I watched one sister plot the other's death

Okay, so she's just seeing the crime that's being committed, that has been committed against her through, I don't know, sister powers, through the powers of God, through the powers of trauma, narrative tension, whatever.
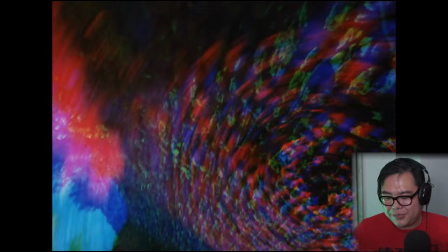Just some really beautiful camera ideas in this movie. Nothing to the level of Diamonds of the Night or Daisies, I guess, obviously, but stuff that really is servicing the story, telling a particular tale.
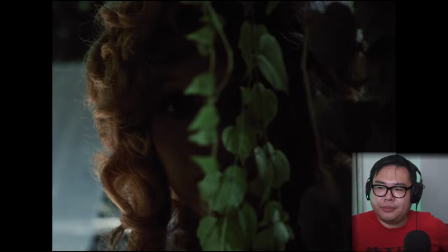And also in its own way, just like weird kind of Czech New Wave psychedelia.
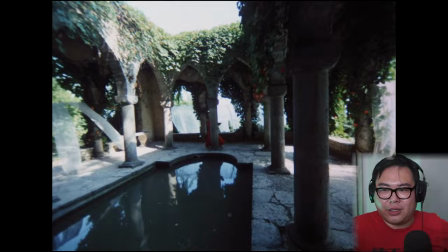Okay, so this is an instance where I'd say like the cinematography of Clara's perspective has opened up a little.
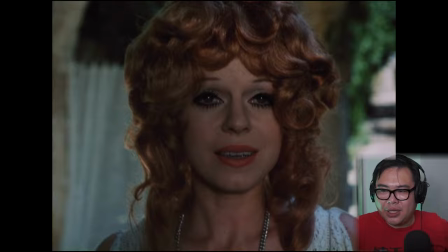Now that she's like on the precipice of death, she's seeing things a little bit more in an exaggerated fashion.
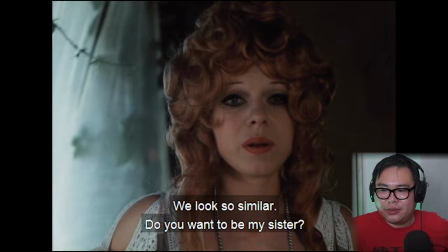Já vím, Clara.
I wonder why she keeps on seeing the apparition of herself in Victoria's colors.
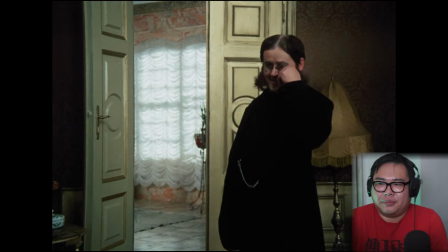Jsme si hodně podobné. Chcete být mou sestrou? Zítra zase přijdu.
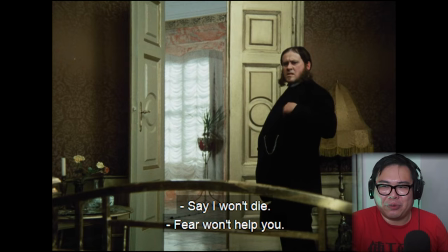Doktore.
You see how the different way this is cut and the different way that this is shot, like, it doesn't feel as much as that it's from Clara's perspective.
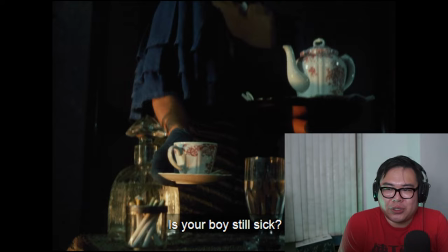It more, the camera more treats Clara as a subject,
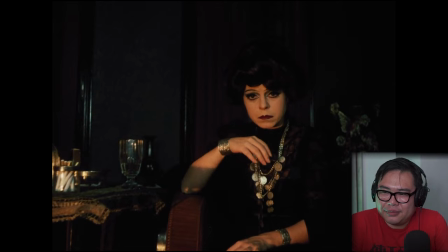and in the Victoria sections there's this interesting fusion of Victoria as a subject and the observer.
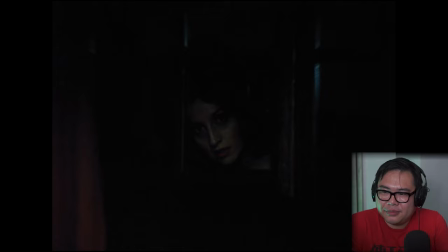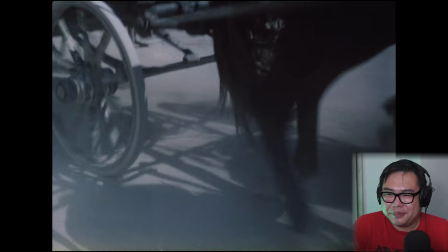Nothing beats a pale ghost. Anything else you want to do in your movie? Nothing's ever going to beat a white face.
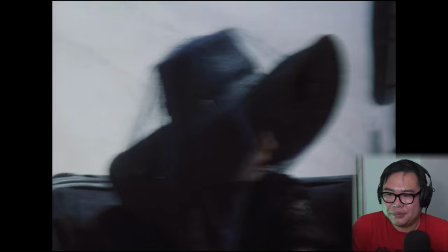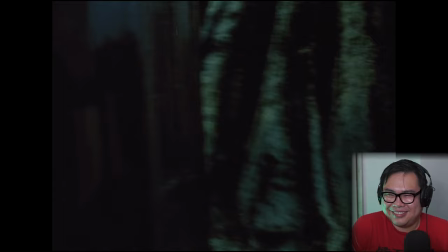Yeah, Victoria is just like this hot and bothered lesbian, just always has ladies on the mind.
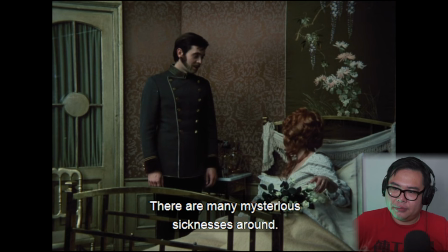Self-hating lesbian.
Je mnoho různých nemocí, ve kterých se lékaři ještě nevyznají.
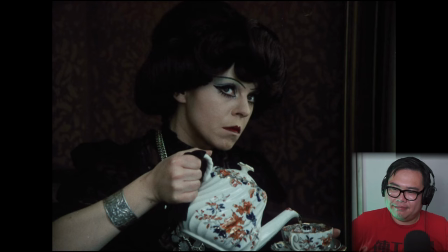Dovolíte?
I love the pout that this actress has given to Victoria. It's so funny. She's just constantly upset with everything around her.
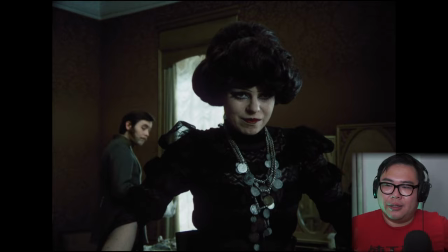Like, this actress, I'm sorry, what is her name? Iva Janžurová. She, like, actually gives different, like, face shapes to the two characters. She downturns her lips for Victoria,
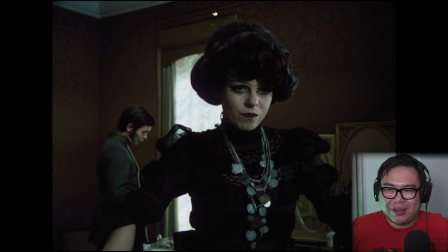and she has like a constant riddled smile, like bemused smile on Clara.
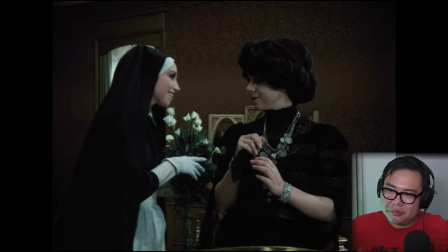Takových kytic dostává slečna hodně, že? Nejhorším už můžeme vyhodit ty od pana notáře Glenara.
The fuck is up with this nurse?
Domnívám se, že ji milujete.
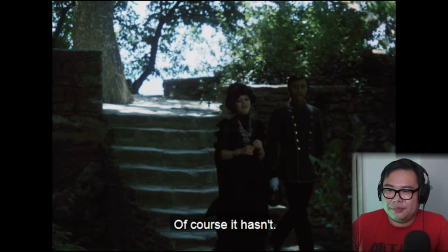Nevím, co to má společného s její nemocí. Ale jděte. Ovšem, že nic. Marku.
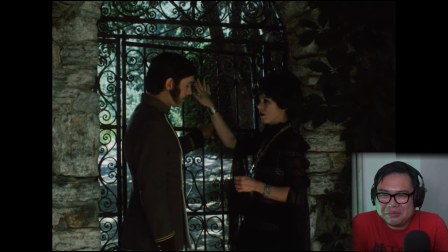Mohu vám tak říkat.
I love this, that this narrative of the jealous sister plays out even after she's poisoned Clara, that she's jealous of all these other aspects of Clara's life, that Clara has suitors, that Clara has people that are
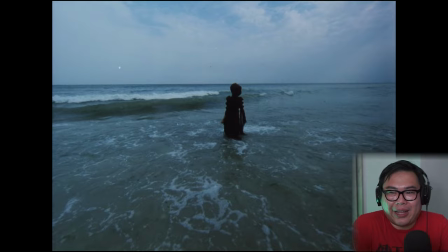doting after her, that are caring for her, and Victoria is surrounded by people and none of them are clamoring for her affection.
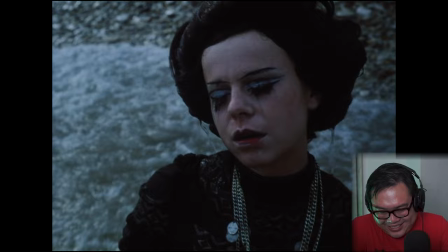All of them are turning their eyes away.